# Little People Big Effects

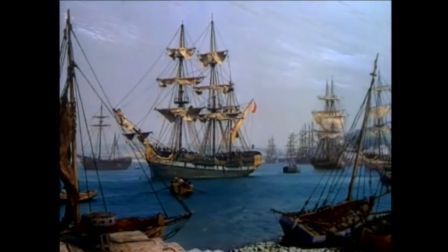244s
Peter Ellenshaw added more ships to show what a busy English seaport of the 18th century looked like, and he painted the city right out.
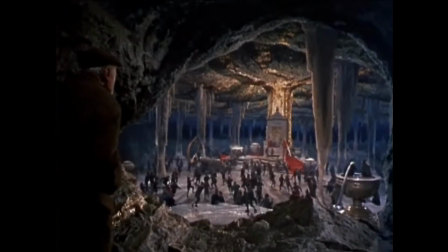253s
In this scene, when Darby first sees the Leprechaun King's throne room,
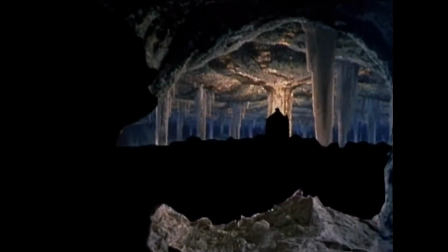257s
Ellenshaw painted in the roof and the tops of the pillars on the glass to complete the set that was built in the studio.
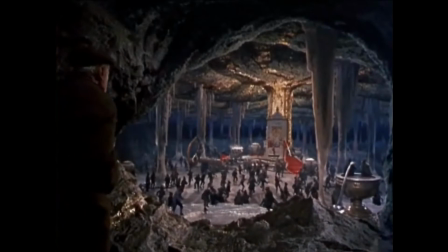263s
This way he could hide all the lights in the ceiling above the set and make the cave look as grand as a Leprechaun King could want.
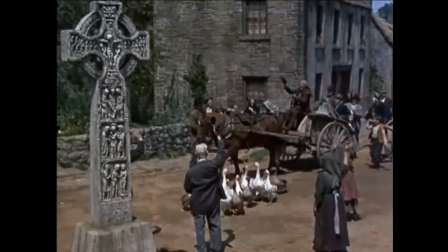270s It's a grand place you got here. Ah, that's well enough.
Darby's Village was built at the Disney Studios in California.
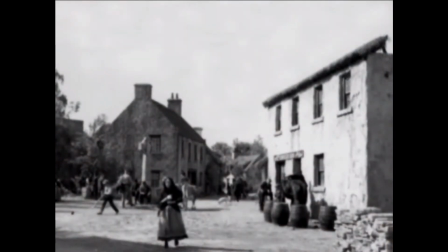279s
Only the necessary parts of the houses were built. you'll notice that the house on the right has a partial roof.
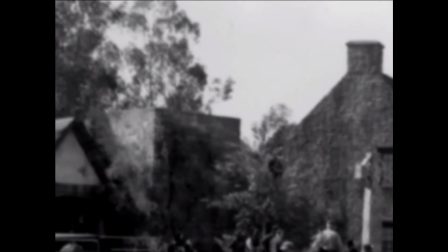285s
There is only a simple cube where the church is supposed to be. Now watch what happens as Peter Ellenshaw paints in the rest of the scene.
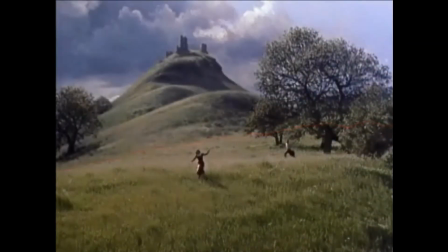294s
Magic, isn't it? The key thing that helps the matte artist create this illusion is that the camera has only one eye, the lens.
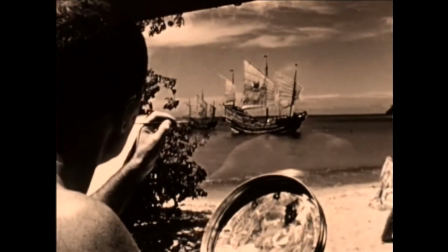303s
If you close one eye and look around your room, you'll notice that it is very difficult to tell how far one thing is from another.
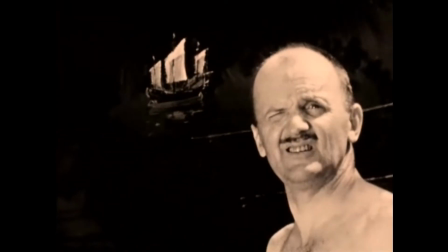309s
That's why you see Peter Ellenshaw painting with one eye closed, so he can see like the camera.
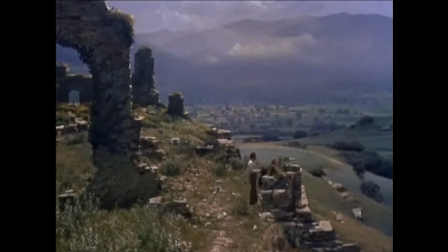316s
Matte paintings have an advantage over other optical effects because they can be done with the actors and the action right in front of the camera.
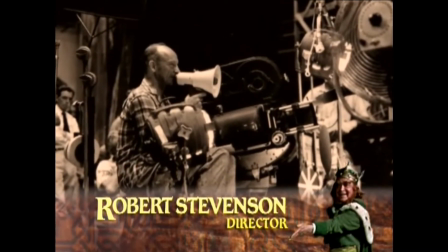323s
The director and the special effects team can see if their shot is working without waiting for a special effects shot to come back from the laboratory.
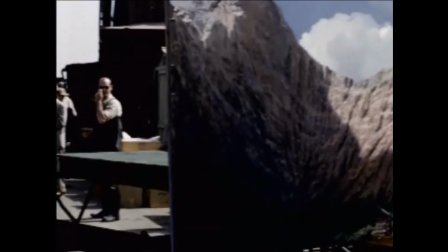332s
There are many other ways to achieve matte painting effects, but this is basically how it works.
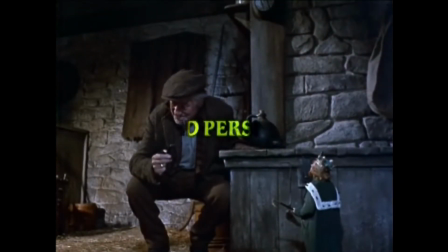338s
Now let's look at another method that is even trickier, forced perspective.
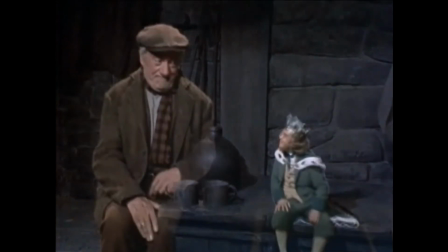344s
In our story, the leprechauns are supposed to be one quarter the size of the humans, but the actors playing the leprechauns are average height.
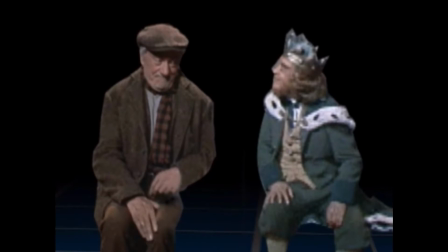352s
So how did Peter and his team shrink a regular sized person to leprechaun size? The actor playing Darby is placed close to the camera and the actor playing the leprechaun is placed four times farther away.
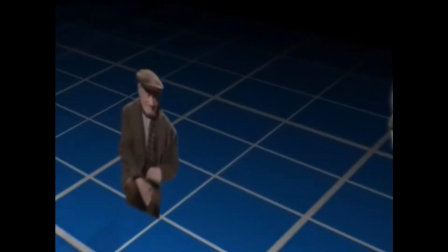364s
Now the leprechaun appears to be one-quarter the size of Darby.
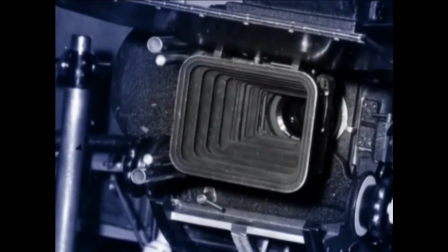368s
Remember, the camera's single eye, the lens, can't tell how far apart objects in the scene really are from each other.
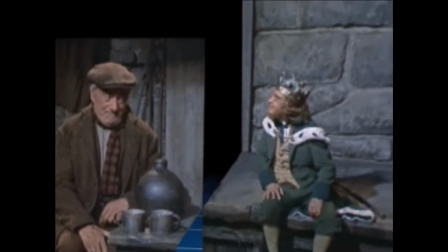375s
To make the illusion work even better, two sets are built. One is regular size, built for the actor playing Darby.
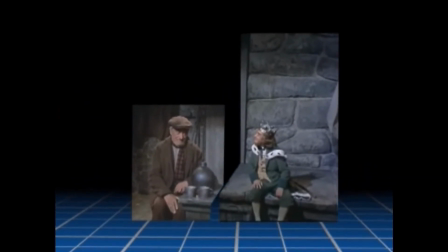382s
The other is made to match Darby's set, but built four times bigger. This makes the actor playing the leprechaun look small.
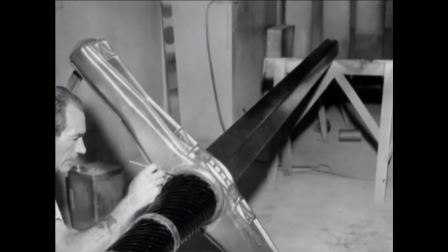389s
Every bit of the leprechaun's set has to be made four times regular size.
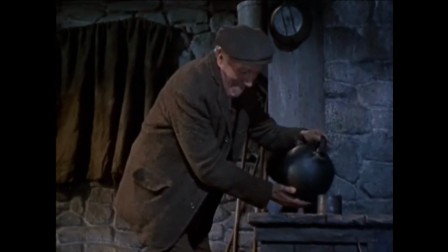394s
In this scene, There was a regular cup and jug for Darby to use and giant versions for King Brian.
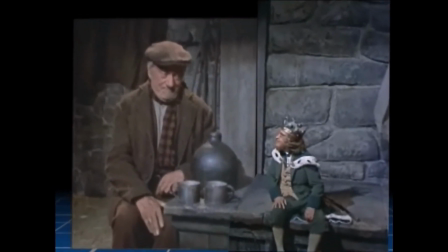403s
Once the camera's in place, the last detail is to make sure that the sets blend together and that the colors and lighting are consistent. Looking through the camera, I would decide where it really joined in color because that's the essential part, it's color to be right.
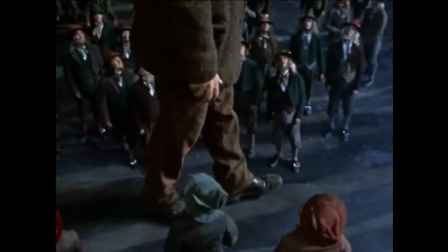421s
In this shot of Darby's feet walking past the leprechauns, He had the actor and the camera on a platform high above the soundstage floor.
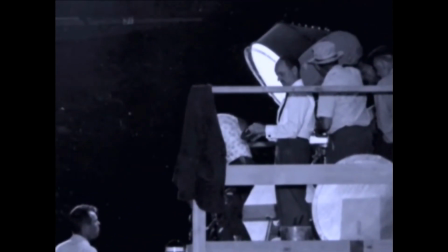429s
Here is Peter checking out the angle of the leprechauns on the stage below.
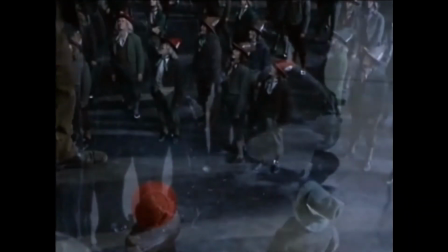433s
This technician is painting the studio floor to match the color of the platform so the camera can't tell where the platform ends or the floor begins.
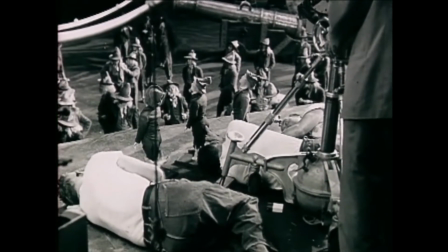442s
Why are these men lying down on the job? If you look closely, you will see that they are holding little leprechaun puppets.
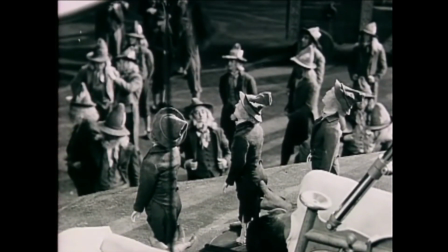449s
These puppets were placed between the camera and Darby's feet.
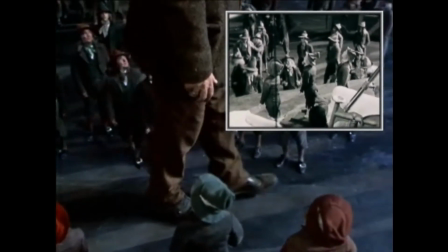453s
They move in the same way as the real actors playing the leprechauns far below on the stage floor, pretending to watch a giant Darby walking past.
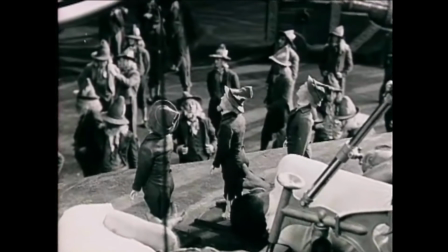461s
Having the little leprechauns in the foreground makes it totally convincing that Darby is walking through the leprechaun crowd.
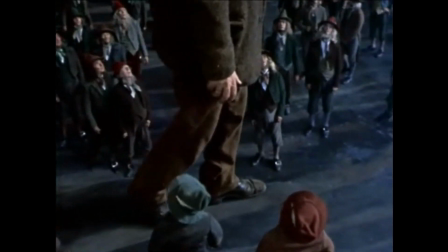467s
It's those kinds of details that set a Disney production apart from all the rest.
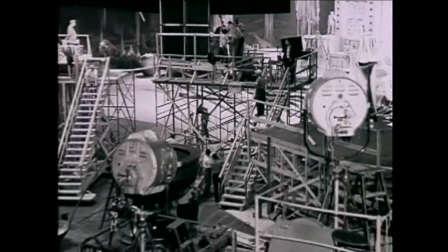473s
Sometimes a shot needs more space than there is available in the sound stages. How did Peter and his crew make the room?
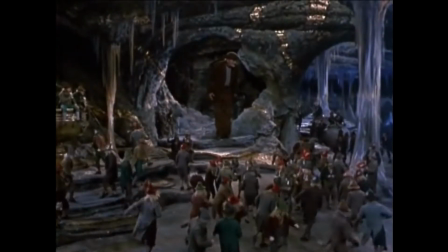480s
Have you ever heard of magicians using smoke and mirrors? Well, in this shot, Peter and his visual effects team didn't use smoke, but they did use a mirror.
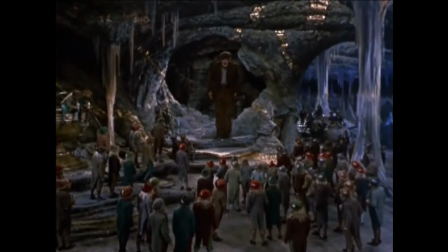490s All right, Your Royal Highness.